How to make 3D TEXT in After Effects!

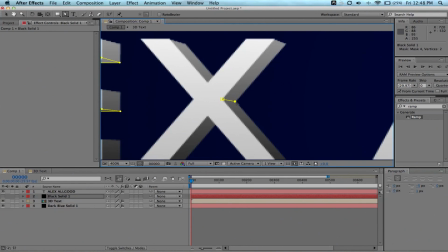Definitely on the X, this will really create a nice line through the middle of the X right here, which gives it really, really sells the effect.
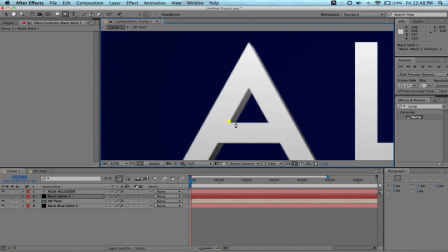We'll do that again on the A. G, definitely.
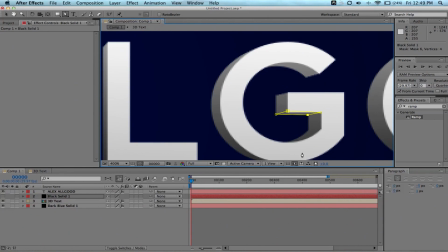I would... Of course, do up here and a little bit down here as well, but again, tutorial.
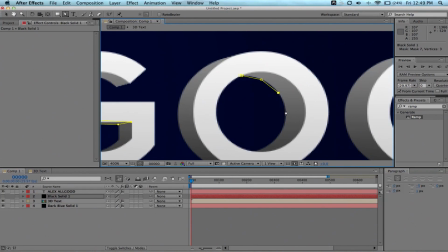So we will do the inside of the O's. That's a must.
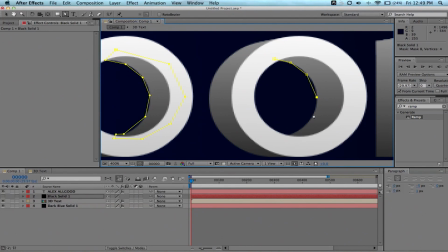Sorry if this is just getting crazy tedious. While I'm doing this, I'll tell a joke. Why'd the chicken cross the road? I don't know either. I'm not very good at jokes.
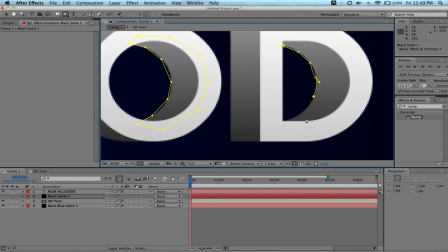Sorry, guys. I really screwed this one up. I hope you guys can forgive me. Kind of messed up that mask, but it should be fine.
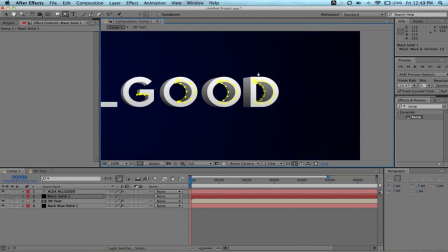Oh, gosh. I'm just not good today. Okay. So, finished up all the shading layers.
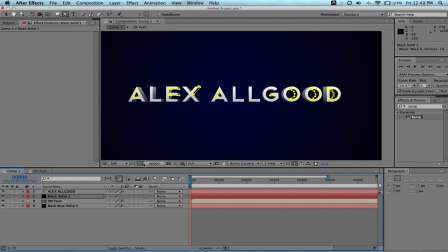Let's go ahead and turn on our black solid. Boom! There we go. There's shadows. Just kidding. Could you imagine? Hit the mic again. Oh, wow. Wouldn't expect that. All right. We're going to click T on the keyboard. Brings up our opacity. We're going to bring it down. Way down. Because, of course, shadows aren't pitch black. They're just a little darker. So...
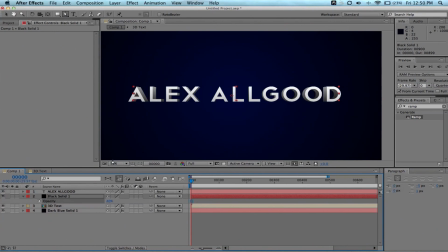I would say around 40 to 30% in this case. I would say 20 to 30. Put it on 30%. And that really helps it. Let's see. Let's go ahead and turn the... Oh, yeah.
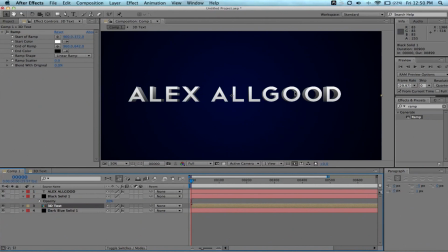If you turn it on and off, you can really see the difference. And, of course, you can adjust this. Of course, make it different colors. That's the good thing about After Effects. This is all customizable. Try not to do it the exact same like I do. Make it original, put colors, use different text, maybe even extrude the text even more, extrude it less, do more layers.
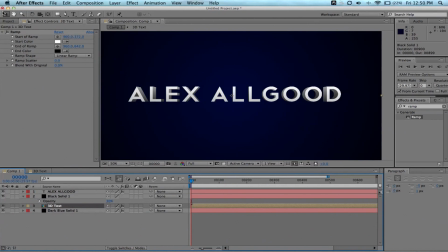It's all about creativity, you know? But for the most part, that is it.
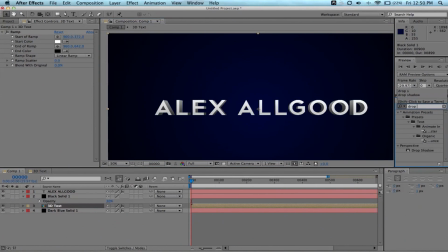Maybe we can put a drop shadow on the whole thing. If I can spell. Put it on the 3D text.
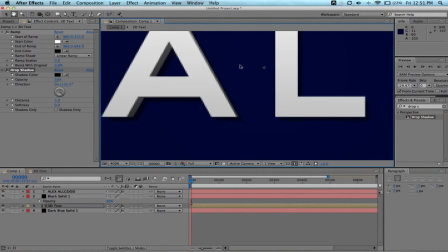Probably don't want it to come out too far because it's just not, just a little bit of ambient occlusion.
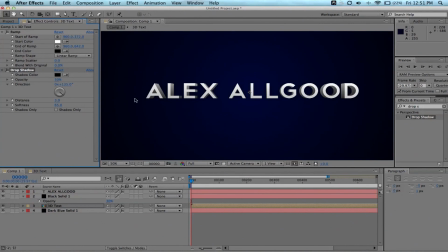Just around the text like that. And then if you want to get really serious, make a reflective surface and have it reflect off, or even a drop shadow that reflects onto something. You can check out videocopilot.net for more tutorials regarding those aspects.
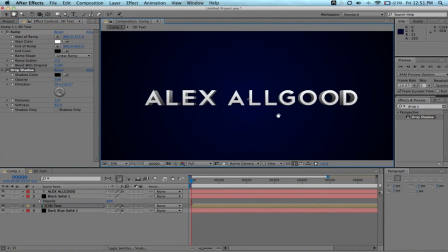But here we are, 3D text, looking good. Impress all your friends. Show your mom, show your sister, heck, even show your dog. He's gonna like it, you know? It's gonna be like giving him a bone. So I hope you enjoyed the tutorial.
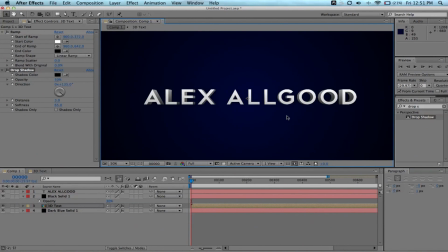If you have any questions, concerns, comments, anything, leave a comment below, or better yet, send me a PM. And as usual, if this tutorial helped you out, post a video in the as a video response. Be greatly, greatly appreciated. And again, the second, as usual, subscribe.
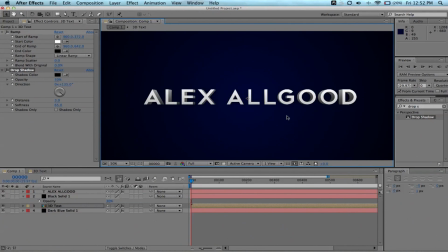I make tutorials all the time. Thanks guys for watching, and just have a great day from me.